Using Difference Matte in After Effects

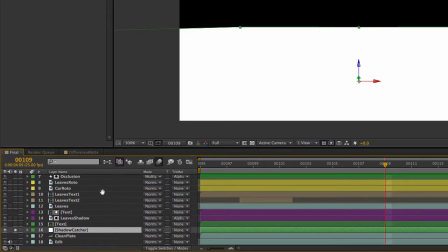[8:14]
I'm just going to turn the lights on,
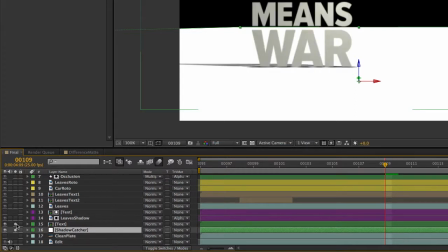[8:18]
and I'm going to turn the text on, and you can see how those shadows are being cast on that shadow catcher. Here in After Effects CS6, I've chosen Accept Shadows Only.
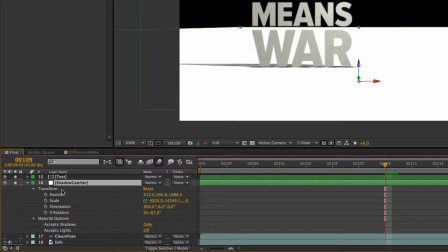[8:35]
So that's what makes this layer a shadow catcher layer. I haven't had to play with the blend modes at all.
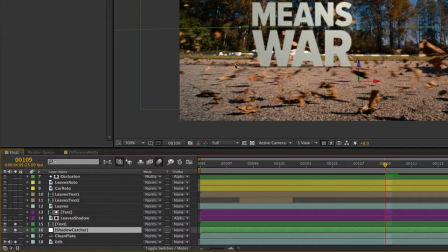[8:44]
So I turn the edit back on. you can see how the shadows are now sitting on the road. Okay, I'm gonna turn leaves back on now. You can see how the leaves, once again, are flying past the text. The text is looking a lot more realistic now.
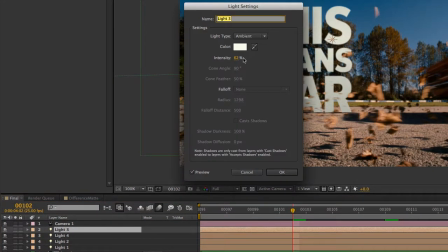[8:59]
And I have actually applied some color to some of these lights. That one's slightly yellow. That one's a little more yellow. Yellow again. And this one's slightly blue.
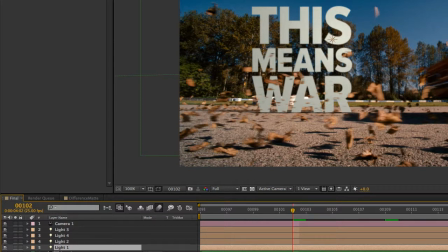[9:17]
And you can see that's graded the text quite nicely, just by coloring the lights, making it appear more naturally in the scene. One of the issues I've found was that pulling out the leaves with a difference mat also pulled out these leaves in the background.
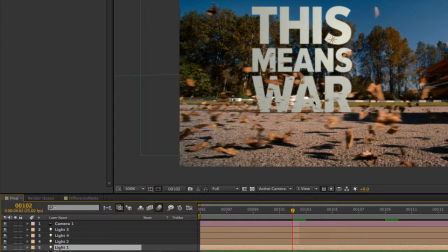[9:31]
And I needed the text to be in front of these leaves because these leaves technically are behind the text.
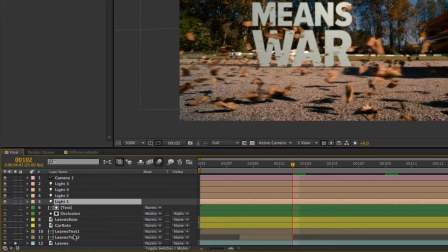[9:38]
So what I did was duplicate the text a
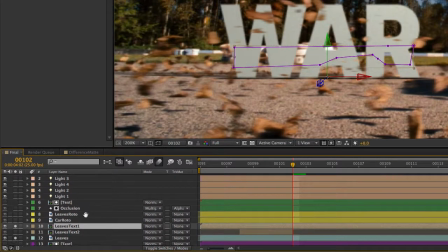[9:42]
couple of times and just place that above the leaves layer. and that just masked out some of those leaves.
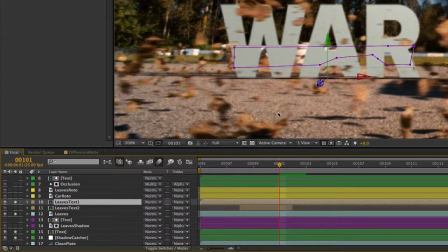[9:51]
It would have looked less convincing if I'd had those leaves in the distance still in front of the text, so this just helped to mask those out. This was pretty rough and dirty. This is quite a quick job and didn't have to be too detailed. Now, something else that I added, just to try and make this look a little more realistic, was some shadows for the leaves.
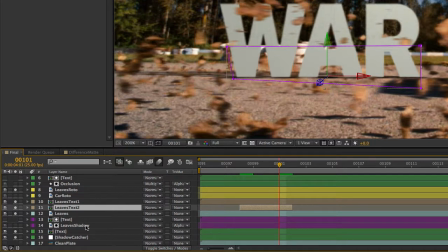[10:09]
That was just a case of duplicating the leaves and just using the text as a matte to mask them out. let's just solo that you can see it there so I duplicated
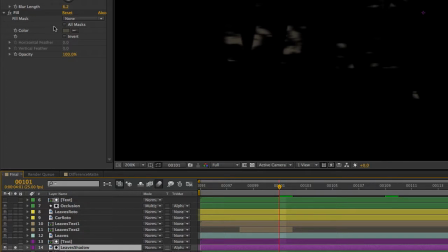[10:22]
the leaves layer which has the difference matte and I filled that up with just this light brown color that
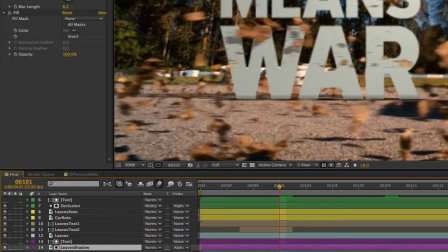[10:32]
just makes the leaves appear to cast a shadow on the text as they fly past the text which just makes
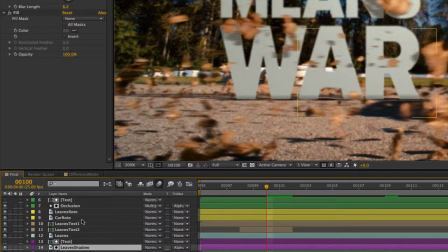[10:38]
this look a little more realistic okay next was the car rotor you
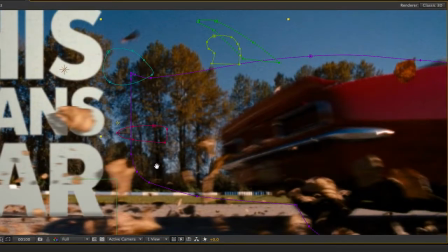[10:45]
can see I've got a number of masks that I use for the car.
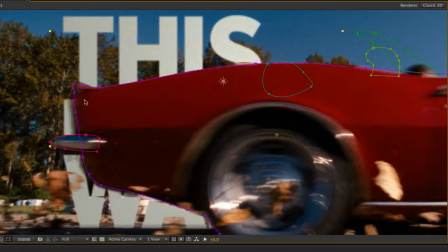[10:49]
I only had to roto a few frames because it only actually passes in front of the text for a few frames. Now luckily here in After Effects CS6 we have per vertex feathering for masks. If I just select one of these masks you can see that I can feather per vertices
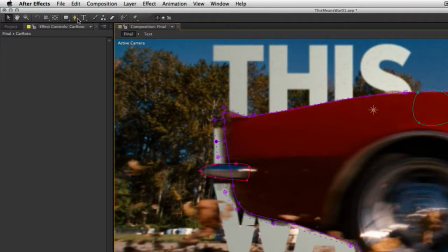[11:07]
and you can choose the mask feather tool up under the pen tool here, just down here mask for the tool.
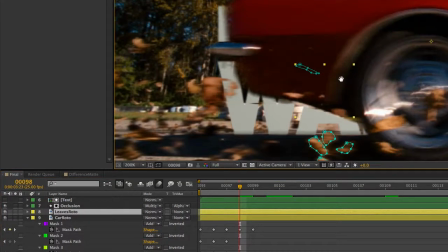[11:14]
Next is LeavesRoto, and you can see here I have actually roto'd out some of the leaves.
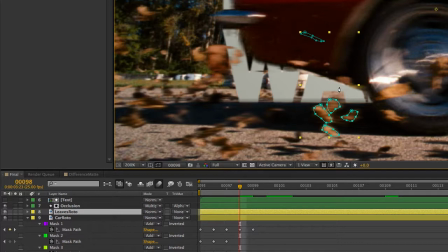[11:19]
Would have been a nightmare if I'd had to roto out all the leaves, but I roto'd a couple of them back in,
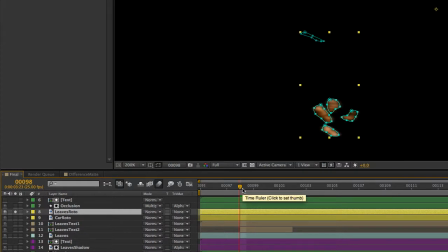[11:25]
some of the ones that just were pulled out when the clean plate was created,
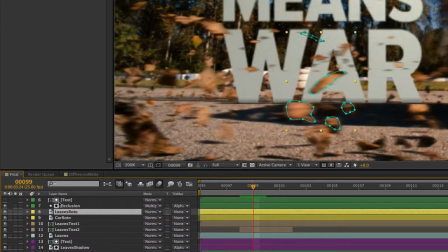[11:30]
and this just helps sell the shot a little bit. You can see here just a couple of bigger leaves that fly in front of the text.
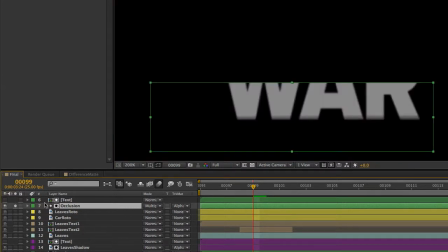[11:39]
Next is some occlusion and that's just simply a shape layer with a gradient and that's just placed in front of the text by using the text as an alpha matte. There it is there.
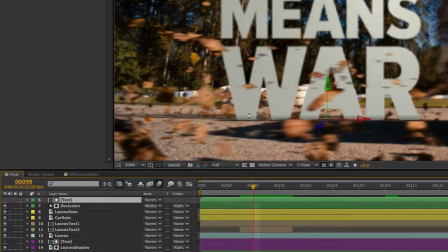[11:53]
Just by dropping that at the base of the text it helps ground this text makes it look a little more believable. We've already talked about the lights. I have actually applied some grain to the text as well. you can see I've used match grain,
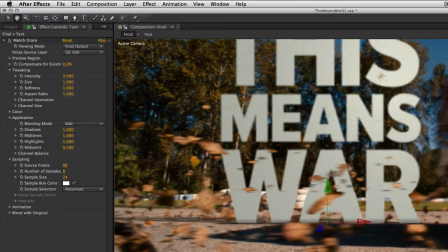[12:08]
and I've matched the grain from the original shot by choosing 18 edit as the noise source layer.
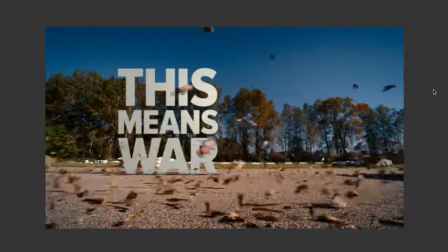[12:16]
This only took me probably about half a day to do this shot. It would have taken me a lot longer if I had to roto-hut all the leaves.